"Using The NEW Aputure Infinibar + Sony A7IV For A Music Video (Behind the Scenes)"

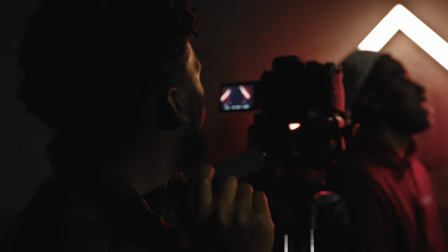[0:00]
What's good y'all? Today's video I'm going to take you through a behind the scenes look of a music video I shot using Aputure's brand new Infinibar light.
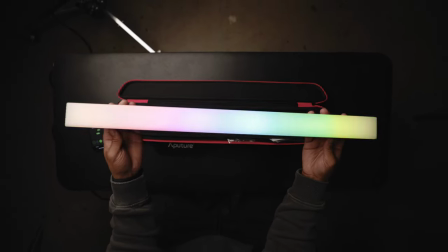[0:07]
It's a really cool light and I'm going to talk about the details and all the really cool stuff that this light can do.
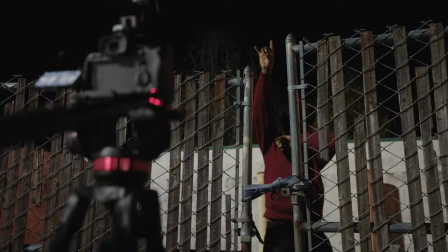[0:12]
But first let's hop straight into the behind the scenes look of this music video that I shot using the Infinibar.
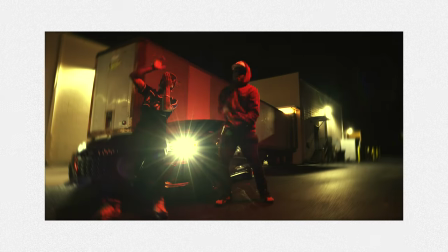[0:18]
First things first man, this music video is a super run and gun shoot. I've had the Infinibar for a little bit but this was like the only time that I can actually go out and use it.
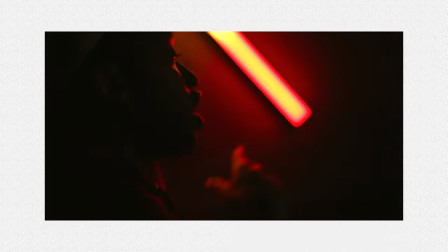[0:26]
I didn't want to just take it out the box and tell you what I thought about it I had to go use it on something and then I had to form my real
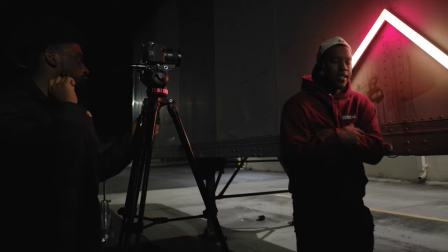[0:32]
world opinion about the light so this is a running gun video with my homie Ace Haven my homie A1 Haven
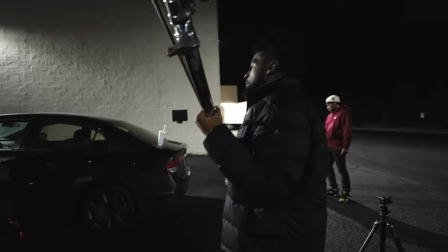[0:37]
I really just rode around like an hour or two before we shot this video and I drove behind a convenience store a grocery
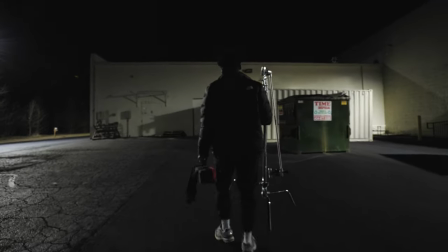[0:44]
store and I was like yo this looks really dope I scouted the location when it was bright so when I came back at nighttime I noticed that this was like
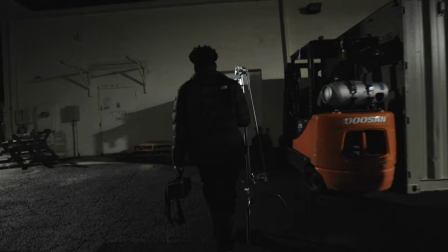[0:51]
totally different it was bright and I expected it to be really dark and I was like damn just kind of messes up a flow and what I wanted
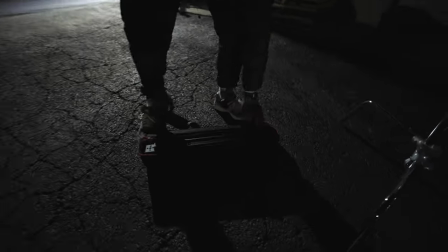[0:58]
for the music video but I'm like yeah whatever we're gonna do it so we get to the location and um I just immediately start to
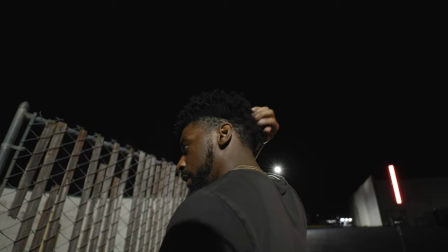[1:05]
scope out different angles or like different things that would look cool around a scenario and just try to form some different uh setups for the music video
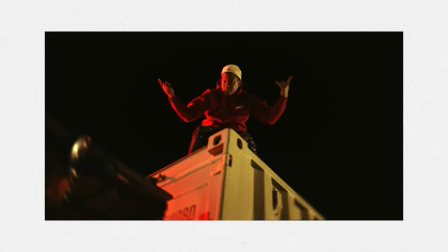[1:12]
the first setup that we ended up doing was this really cool crate over here in the corner next to it is like an excavator like some
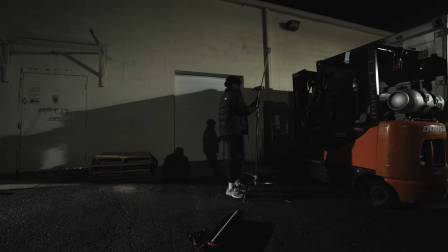[1:19]
sort of lift tool that they use to lift up crates I'm assuming and I'm like yo you can
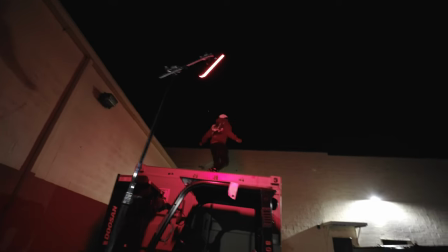[1:23]
hop on this you can get on top of the crate And then I can shoot a really cool angle view from down low. It'll look dope.
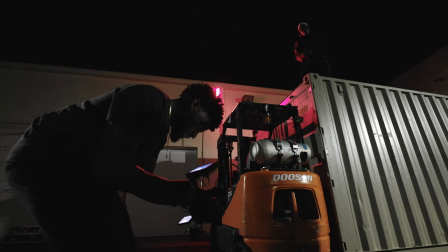[1:29]
It'll have some power to it. And then I'll also up the shutter speed and do a lot of hand movements to make it look really intense.
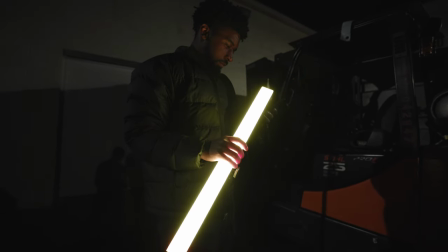[1:35]
So this was the first setup. We ended up lighting this scene with the infinity bar as kind of like the kicker light because
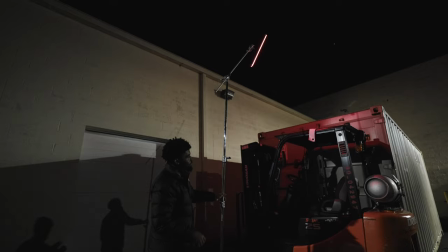[1:42]
the light on the side of the store was already really freaking bright and it was kind of overpowering the scene.
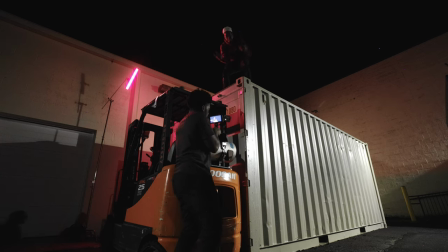[1:47]
But I just still wanted to add like some stylistic look to it.
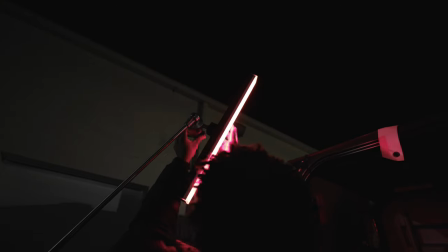[1:51]
I wanted the overall color of the video to be red. so we ended up putting the infinity bar on a c-stand we
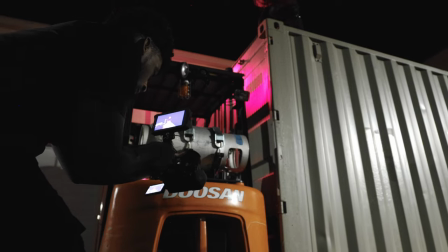[1:57]
raised it up really high we kind of just aimed it off to the side then we put ace in a scene and just kind of fiddle with it to figure
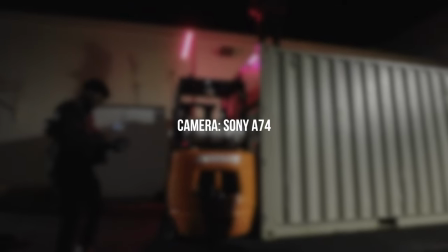[2:03]
out how it looked the camera setup that i use for this music video is the sony a7IV i'm testing that out right now so
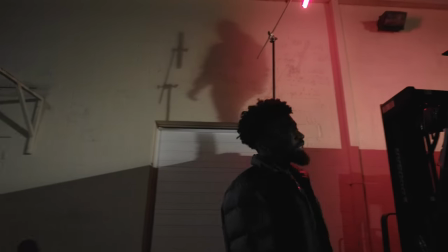[2:10]
i've kind of formed my opinion on it i'll have a real world review of that camera coming really soon as well but it's been really fun and interesting to
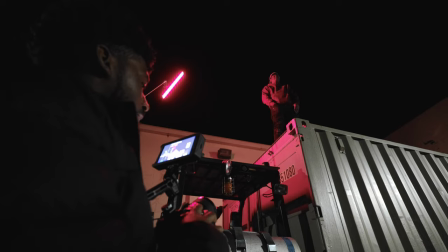[2:16]
get back on sony and just try out what they have on the market right now because it's been a minute but yeah 874 the lens is
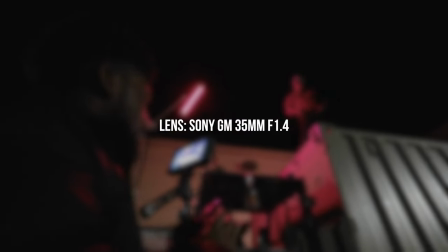[2:25]
the sony 35 millimeter f1.4 g master lens and i just shot this shot handheld he got up there we played the song a couple times i
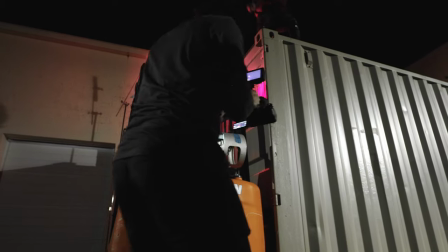[2:33]
raised the shutter speed up to like 100 over just to give it like an intense jittery feel i didn't want it to be the
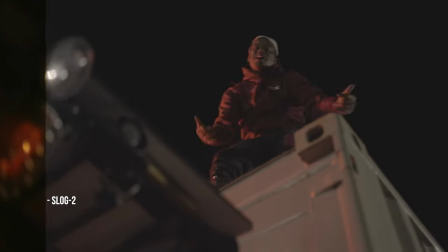[2:39]
180 degree shutter rule because this is like the whole vibe of the song and a lot of the shots in this music video you'll see if you check it out have like this intense feel to it so we shot a handheld i shot a couple different angles i got a wide i got a close-up
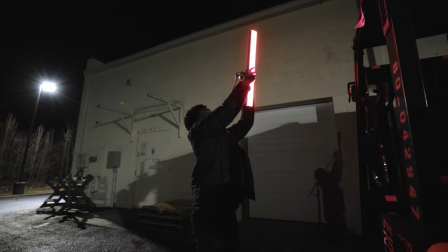[2:52]
that was basically the gist of the light the infinity bar we set it to like a red tone i think this was maxed out around 100
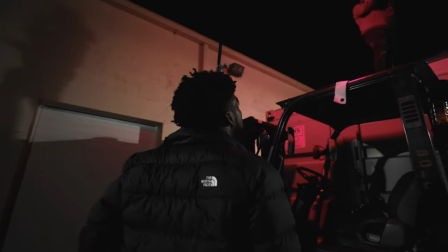[2:59]
so that just tells you how bright these lights were that were outside of the back of the store but i think we managed and i think the shots actually turned out really dope the next setup is kind of like a fenced area i would imagine like it used to be like garbage dumpsters
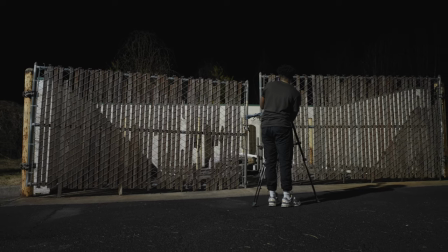[3:14]
behind it but they took him out but i noticed the scene because the fence was really dope but like a lot of the planks on the
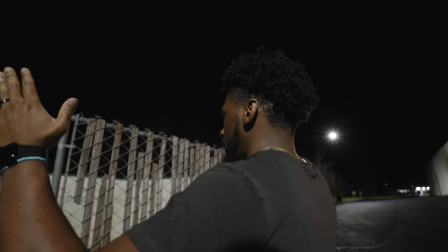[3:20]
front of the fence were kind of broken so i'm like dang this looks like some really cool foreground i think that we can set something that really
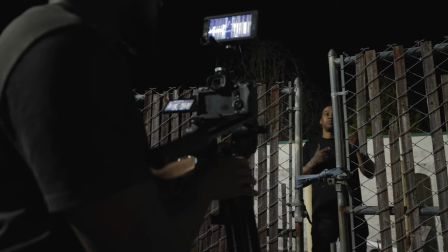[3:25]
dope this so we put ace in a scene and i kind of framed him up right down the middle of the gate then we put the sony a7 IV on
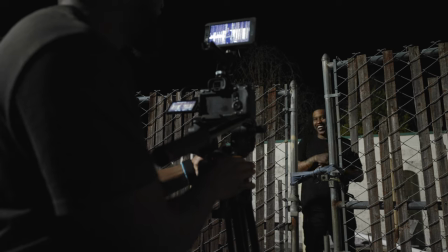[3:32]
sticks with the 35 millimeter lowered the aperture down just to kind of blur out those foreground elements from the fence and we kind
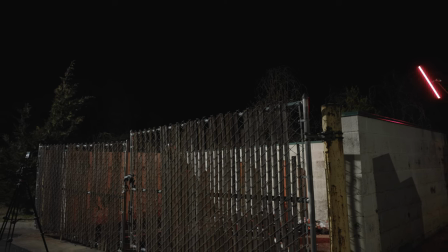[3:38]
had the scene already set up from there we had a light off to the left of this fenced area that was already there and this
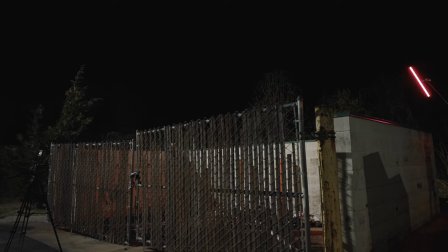[3:45]
was like kind of flooding the scene it was super bright and i wish it was darker but i really didn't bring a lot of modification i figured we'd
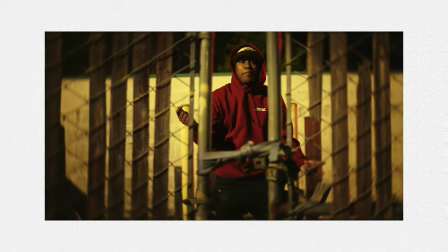[3:51]
just be out running a gun and just to try to do something really fast but i brought the infinity bar behind him and
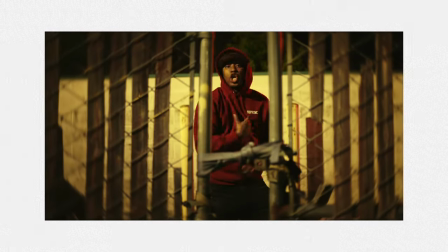[3:56]
i boomed it up and then i shot it right like to the side of him just to give him like a little bit of edge a kicker just to kind